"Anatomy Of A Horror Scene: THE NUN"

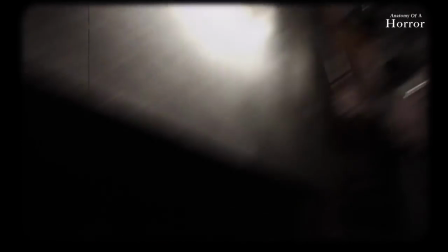[0:13]
The films of The Conjuring series and their various spin-offs have introduced us to a host of terrifying demonic entities,
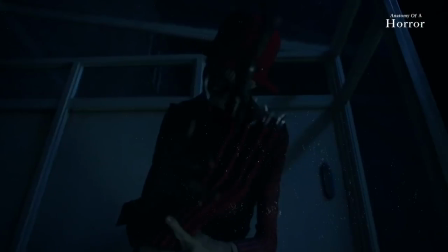[0:21]
including Annabelle, the Witch Bethesda, the Crooked Man, and the Furious Bill Wilkins.
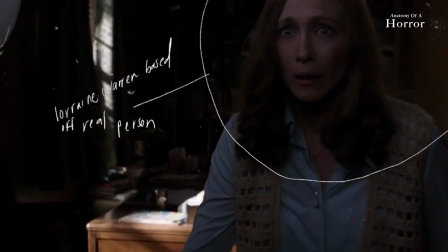[0:27]
But none of these foes are quite so frightening as The Nun, a disturbing form of the all-powerful demon known as Valak.
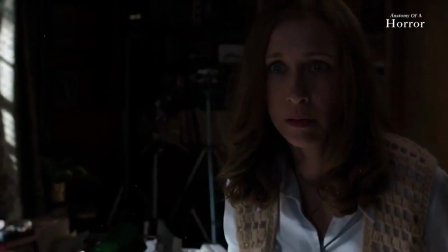[0:35]
Director James Wan has compared the art of crafting scares to that of comedy, saying, You set up a joke, you come in with a punchline.
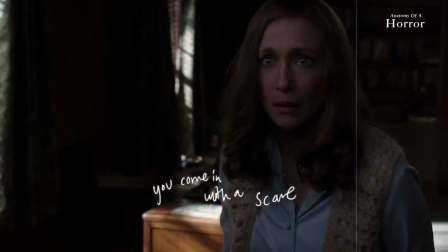[0:44]
You set up a scare, you come in with a scare. If your timing's off, it's not scary.
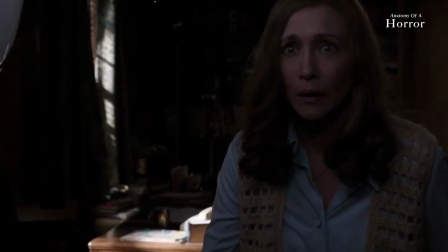[0:50]
In this scene, the scare is set up via a slow progression,
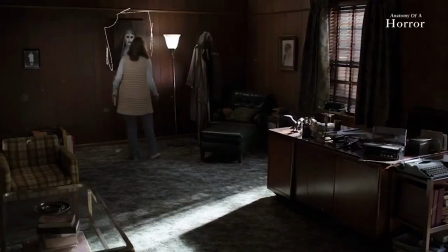[0:54]
as the suspense mounts while the nun's emergence is teased via the out-of-focus painting over Lorraine's shoulder.
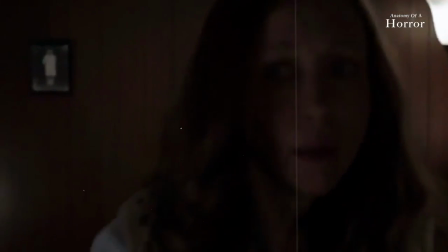[1:01]
Each time it appears on screen, we are being conditioned to expect the nun's hideous face to jump out at us.
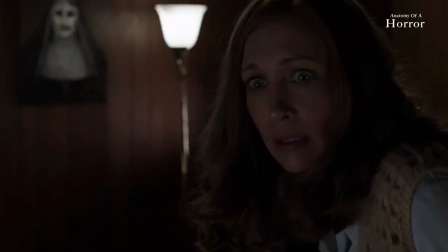[1:08]
This tension is compounded as the long shadow of the nun emerges before slowly wafting across the room.
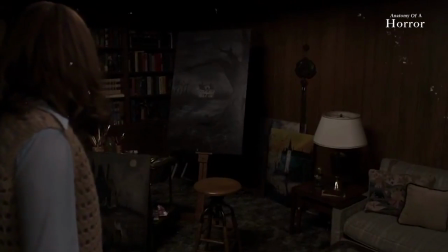[1:15]
Throughout this slowly paced tracking shot following along with the shadow,
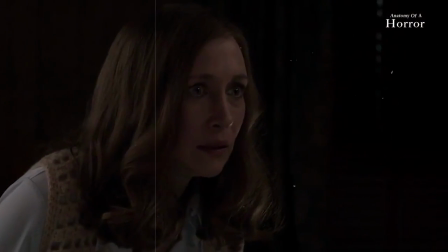[1:19]
Wan intercuts with an escalating series of reaction shots of Lorraine's face, showing the progression of her realization and subsequent panic.
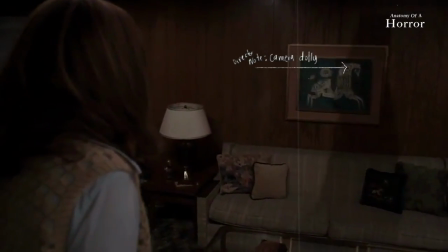[1:27]
Then, once the shadow becomes one with the painting,
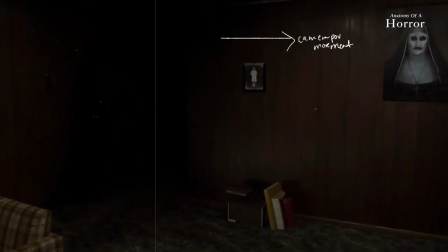[1:31]
Wan lingers on it for a quiet beat before jarringly punching directly in on the painting as the nun herself appears.
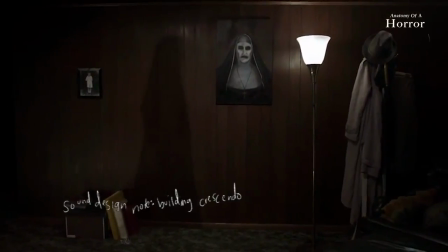[1:39]
In addition, Wan uses music and sound design to amp up the sense of impending shock.
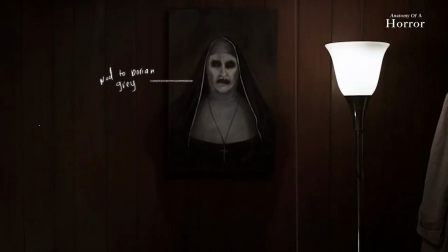[1:46]
The shadow's appearance is underlined by a rising string sound which builds to a crescendo as it enters the painting.
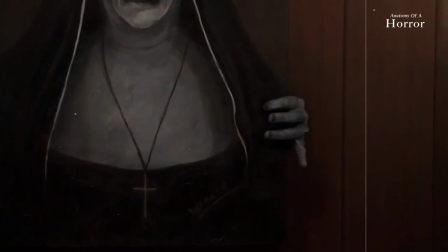[1:53]
This sound then fades lower as the nun's pale hands insidiously emerge,
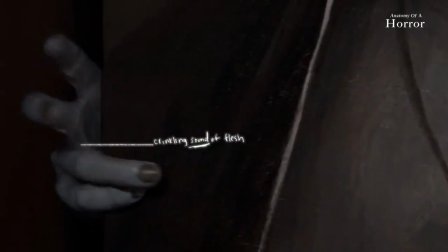[1:58]
accompanied by a crinkling sound of her corpse-like flesh rubbing up against the painting frame.
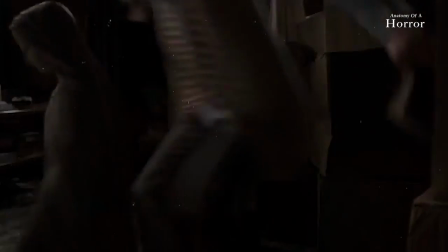[2:04]
Then, all sound drops out for a beat of silence before the nun abruptly bursts forth with a slam effect.
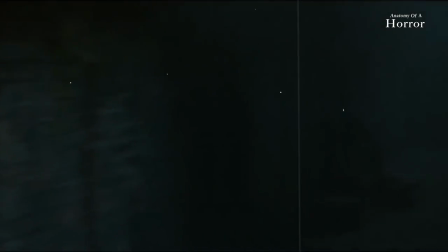[2:11]
You can bet that this method of slow-burn suspense will be pushed even further in the nun's forthcoming solo feature,
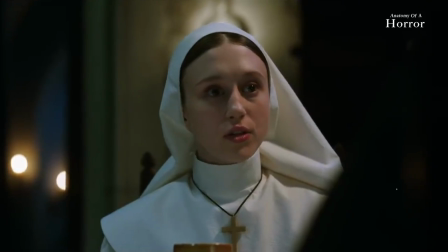[2:18]
directed by Corin Hardy, which will pit a priest and a novitiate nun against the toothy demon.
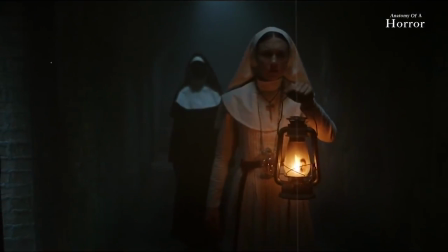[2:25]
Thaisa Farmiga, sister of Vera Farmiga, plays the young nun who takes on Valak within the confines of a mysterious abbey in Romania.
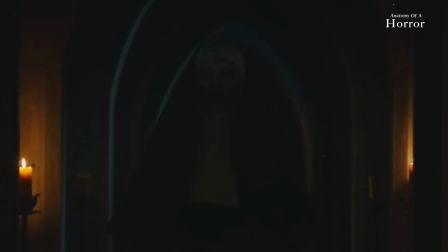[2:36]
The trailer promises to continue this thematic battle between God and the unholy via its mysterious writing,
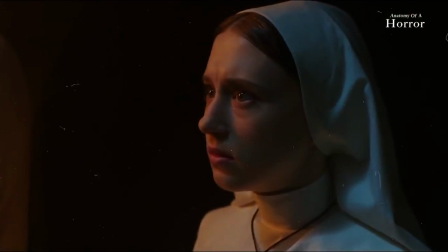[2:44]
quote, God ends here. Find out if that ominous saying rings true when The Nun hits theaters on September 7th.